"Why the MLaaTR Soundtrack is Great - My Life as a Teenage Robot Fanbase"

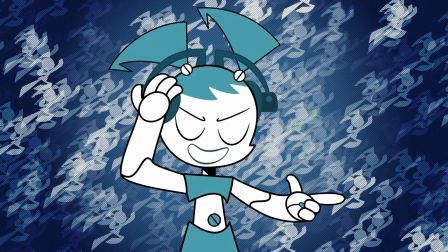7s
I'm pretty sure we can all say that music is an extremely important part of our lives.
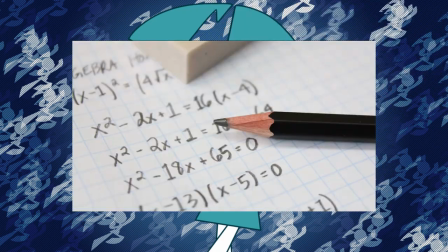13s
The majority of us always listen to it while we're working, relaxing, playing games, or watching your favorite show.
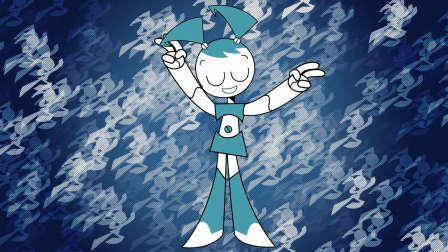20s
While music is subjective, everyone I've met loves the music of My Life as a Teenage Robot,
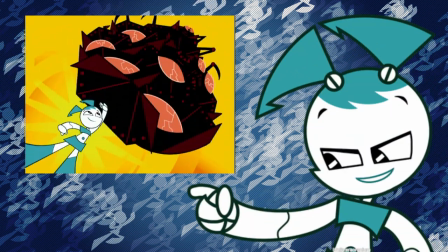26s
especially with such an amazing theme song that's been a huge staple for the series.
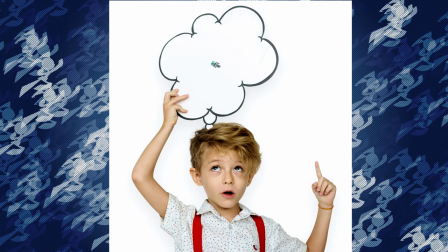31s
It definitely brings back a lot of memories that can hype you up.
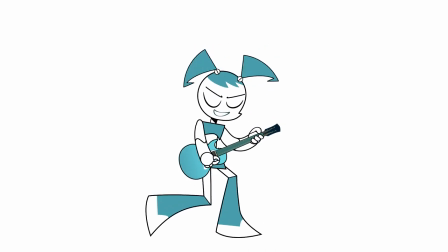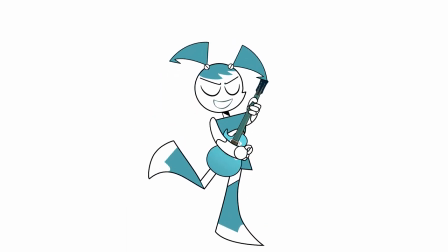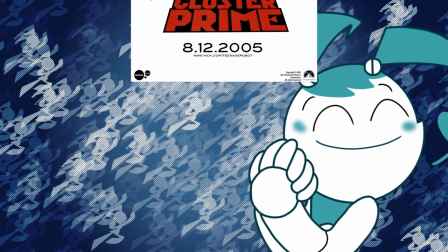47s
If that wasn't amazing enough already, during the special Escape from Cluster Prime,
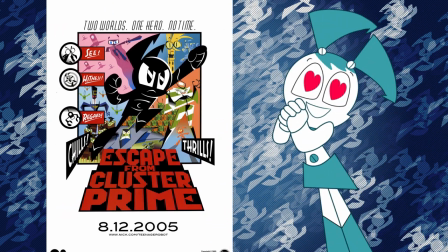52s
they made their own spin on the theme song to make it give a way more serious tone to the special.
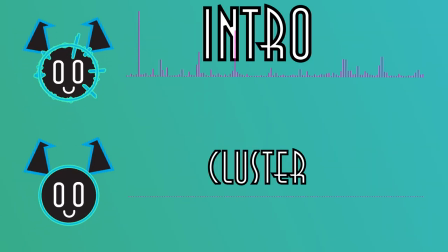60s 5 o'clock, get a call to go play. My mom says I gotta prevent hostile aliens from the night.
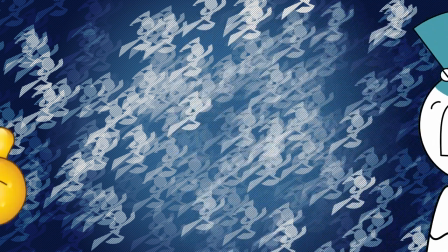74s
Overall, it's easy to see how much care was put into it. While the theme is undoubtedly great, there's much more music in the show.
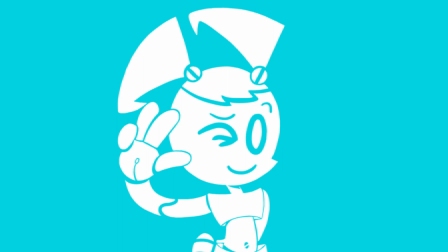82s
Using brief examples, I'm going to try my best to explain what makes the music in this show great.
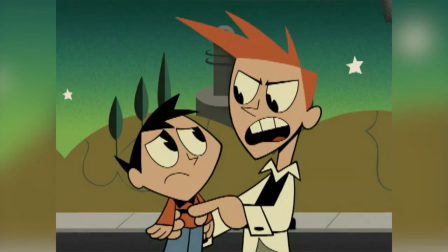88s
Throughout the show, during certain conversations,
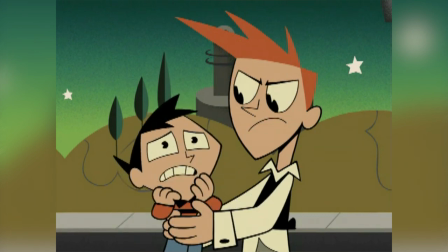91s
there is music that plays that's supposed to give a representation of what's going on during that part of the episode, or how a character is feeling.
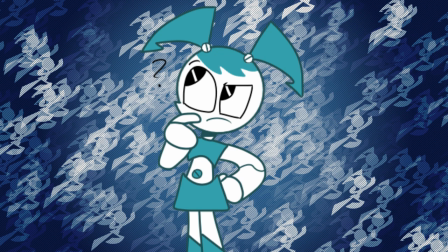98s
Other times, it can be dormant in the background when some characters are having conversations.
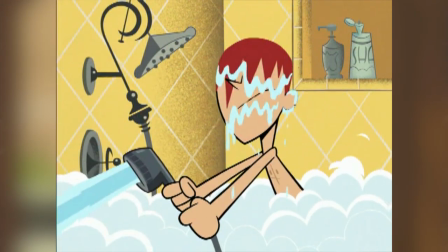103s
My favorite example of this is during Brad and Jenny's fight in no harmony with melody.
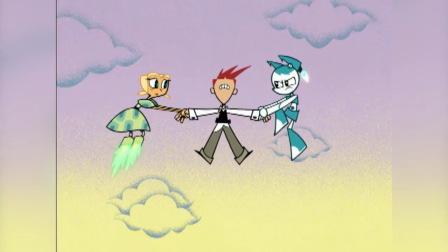109s Oh no, you don't! Jenny, have you lost your mind? It's for your own good, Brad.
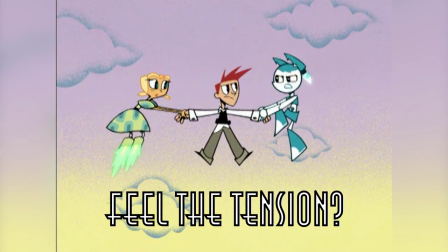114s You're too close to this to see the evil master plan at work.
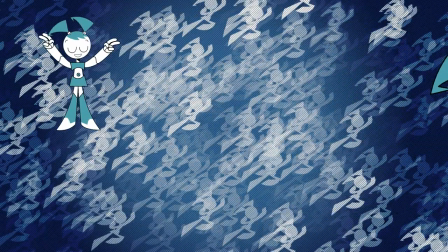118s
The use of music in My Life as a Teenage Robot is very thought out and helps to give certain emotions the characters display to life.
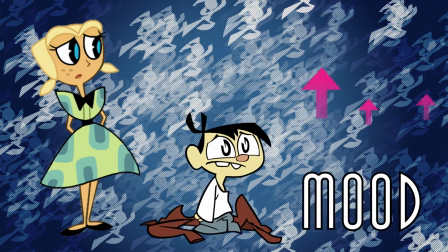126s
For example, usually there's an upbeat track that plays when the characters are having good moments or when there's a sense of innocence during that time.
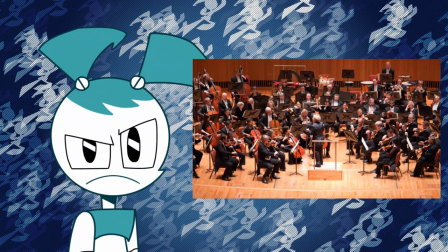135s
Other times, there's a loud, thunderous orchestra that plays when a character displays frustration.
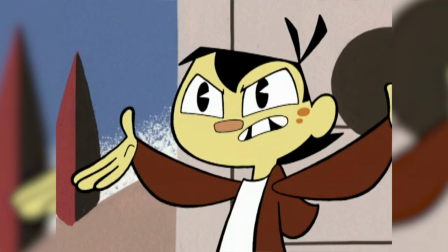141s
A great demonstration of this is when Sheldon approaches Jenny. You can hear violins building tension as his anger grows as he speaks.
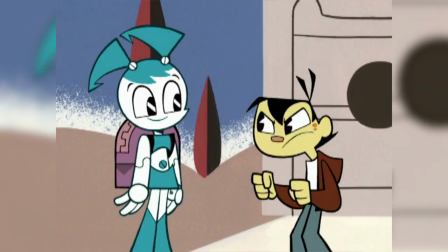149s I've just spent 90 years of my life in outer space, and you call that normal?
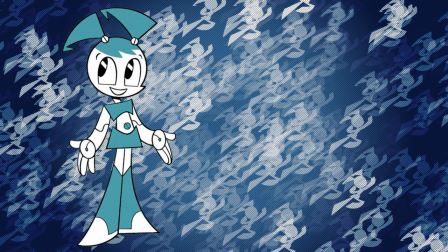154s
When Jenny replies to Sheldon, the music changes to synths to represent her.
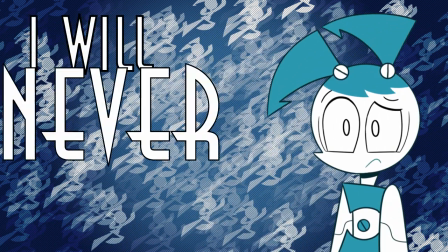159s
The strings' tension peaks as Sheldon says, "I will never forgive you," and resolves to synths as Jenny hugs him.
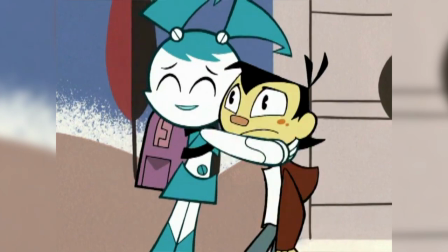167s I will never forgive you! Oh, Sheldon, you haven't lost your sense of humor.
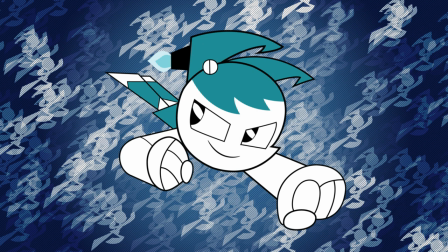173s
In other instances, there will be intense music that gives off the current conflict going on in the episode,
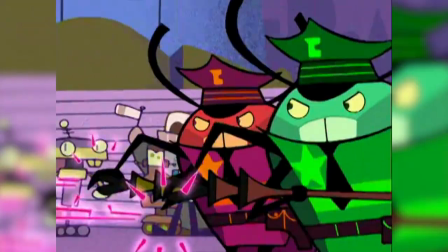179s
whether it be a battle with a villain to Jenny needing to save her friends from harm.
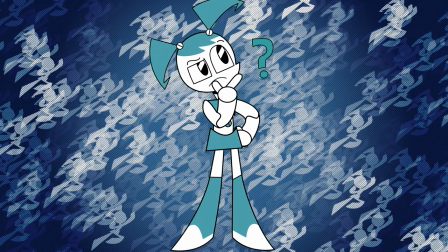184s
A perfect example of this comes from Indestructible,
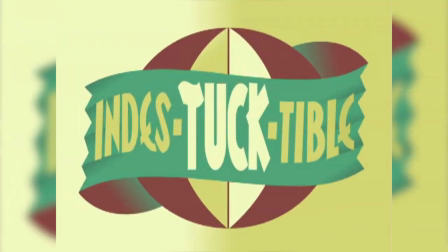188s
in which Jenny rushes to the scene to stop Tuck from putting his life at risk by being a human basketball.
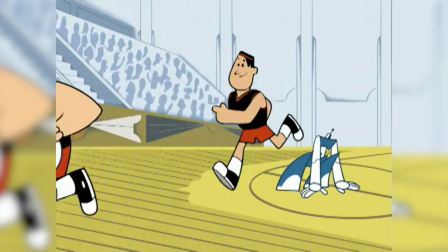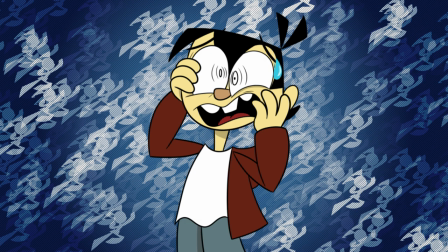200s
This is the kind of track that has the audience at the edge of their seats.
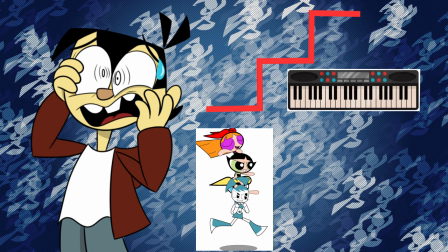203s
With an intense ascending synth melody and a fast-paced drum beat, the music surely sets the scene.
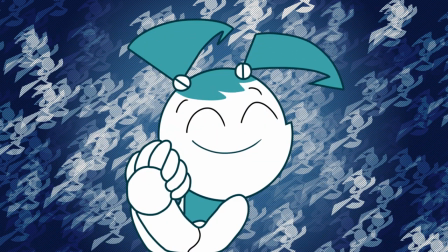209s
Each hit, as Jenny makes a slam dunk, truly makes a statement.
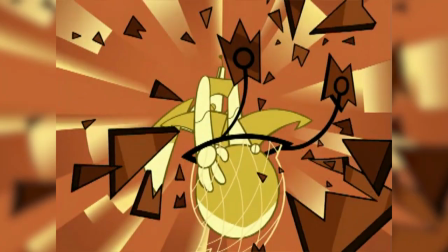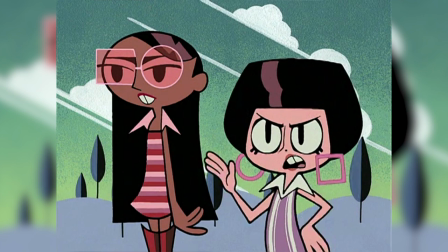220s
Certain characters in the show even have their own unique themes that they're usually accompanied by when they appear on screen or when they're up to no good.
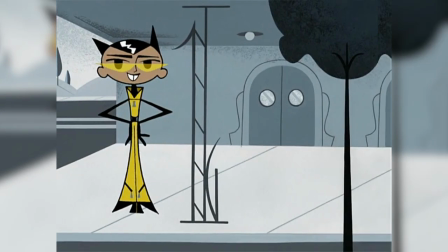228s
One of the most recognizable examples of this is the Crust Cousins theme, which is usually heard when they make their appearance in Tremorton or when they're up to no good.
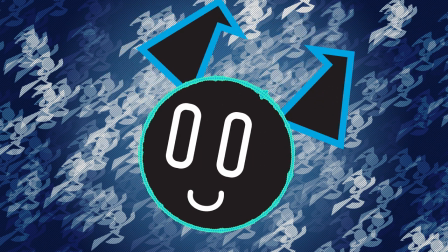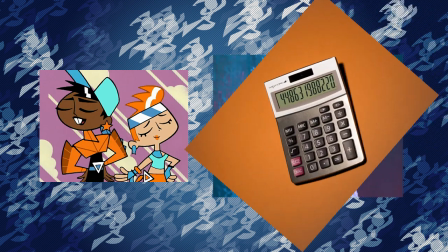243s
This kind of theme is cold, calculated, and smooth, just like the Crust Cousins.
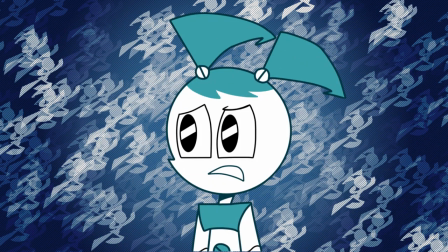248s
It's intimidating, but not super threatening.